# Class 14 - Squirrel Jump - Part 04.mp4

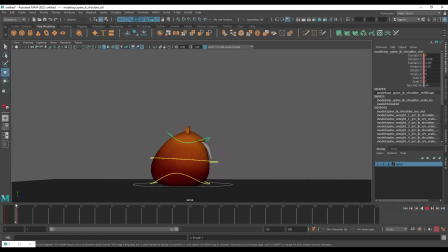(12:25)
So you can see it feels like the body is actually properly going forward, right? Because I've added rotation as well, right? That is done.
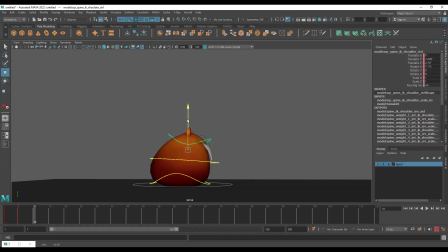(12:38)
Now I'll go forward a few frames more and I'll add another keyframe where I'm squashing it and I'm moving it forward. So basically, what this did, see, I added more movement from 1 to 5 and less movement from 5 to 10.
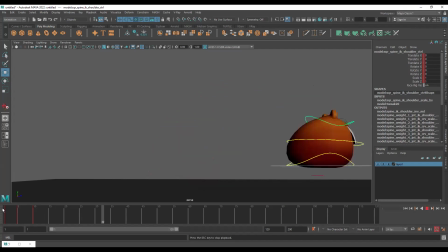(12:54)
So you can see the change in speed. It is faster in the beginning and slower after that. Same thing you can do with the curves as well. Now, the reason I did it manually was because I'm also translating it forward.
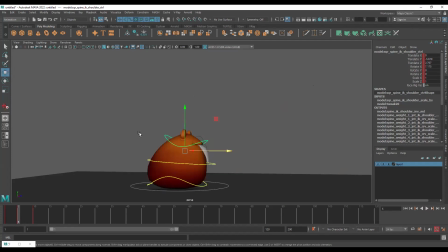(13:08)
I'm also adding rotation. So I decided that doing it manually with keyframes is much more better for me. So that's why I didn't use the curve to adjust the speed.
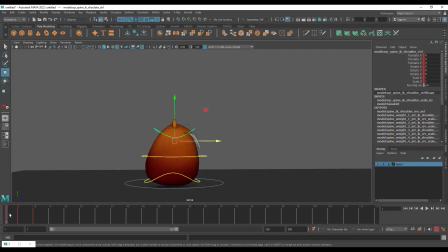(13:20)
I hope everyone can see the difference. See, from 1 to 5, a big movement is happening, right? So big movement is happening in a short time span. So this seems fast. Now from 5 to 10, a less amount of movement is happening and it is taking quite some time.
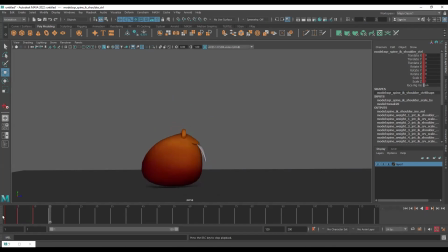(13:39)
So this seems slower. So when we play it, you can see initially it's fast and then it slows down. And you can actually continue this. You can go forward again, uh, 5 frames ahead, slightly bring it down.
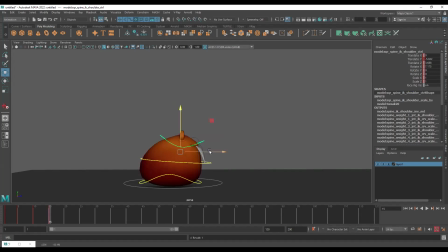(13:53)
You can see I'm moving it even lesser than before. And I'll move it forward and I'll add more rotation. So you can see if I hit play, you can see it is going forward like this, faster in the beginning and slower towards the end.
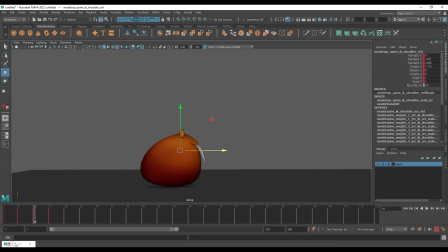(14:12)
Okay. So if we check the curves,
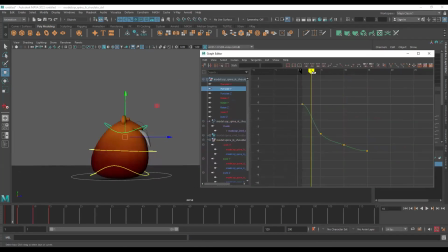(14:18)
especially for translate Y, you can see like we could have done it with the help of adjusting the tangents. You can see initially the curve is steep and then it is flat. So like if I delete everything and recreate that, same thing will happen.
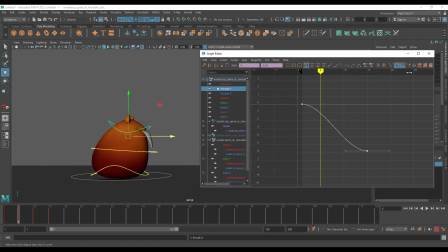(14:35)
Let me show you. If I delete these two in between keys and if I break the tangent, 1 second. Yeah. And here I'll keep it steep and here keeping it flat.
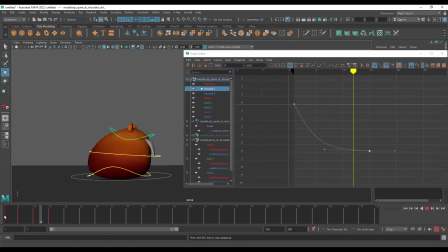(14:50)
So you can see, it's faster in the beginning and then slower towards the end. Okay. So Same thing you can do with curves as well.
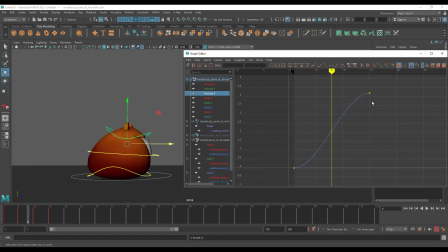(15:02)
Now, same thing is there in translate Z. So you can see again in the beginning it's steep, then it's kind of flat. If we can recreate it by breaking the tangents, making this steeper and making this flatter.
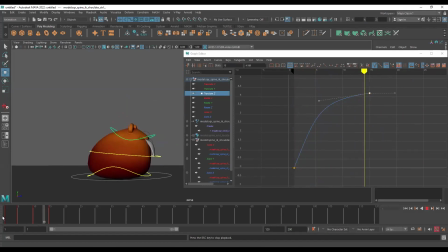(15:18)
So same thing happened. See, again, faster in the beginning, slower towards the end. Now I have also rotated it in rotate X. So I can do the same thing. Oh, looks like between 5 and 10, I didn't add in any movement.
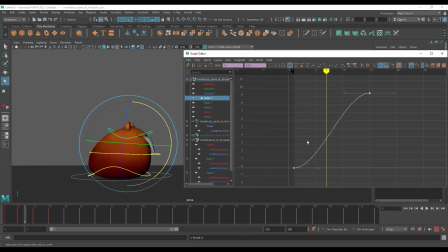(15:34)
So let's just get rid of this. So again, you want maximum rotation to happen at the fifth frame, right? Because that's where we're showing that the speed is the fastest. So I'll break the tangents. 1 second.
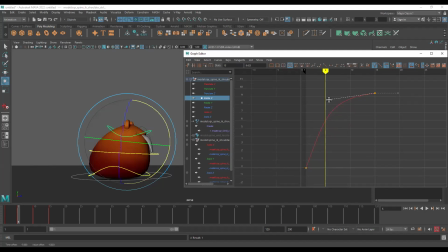(15:54)
Breaking the tangents, making it steeper here, and then making it flat. So, so you can see same thing. Okay. Faster in the beginning, slower towards the end.
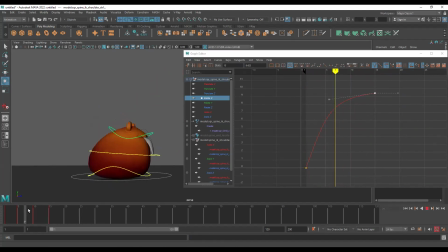(16:09)
So just basically I repeated the same thing that I did with the keys.
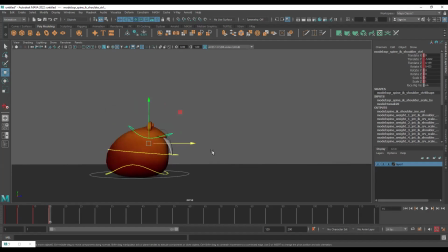(16:18)
All right. So you can do whatever is easier for you. If you want to do it with, like if you want to do it manually, you can do it manually.
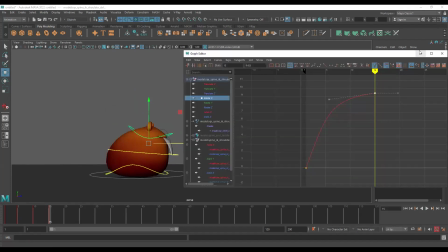(16:27)
If you want to do it with curves, you can do it with curves. Okay.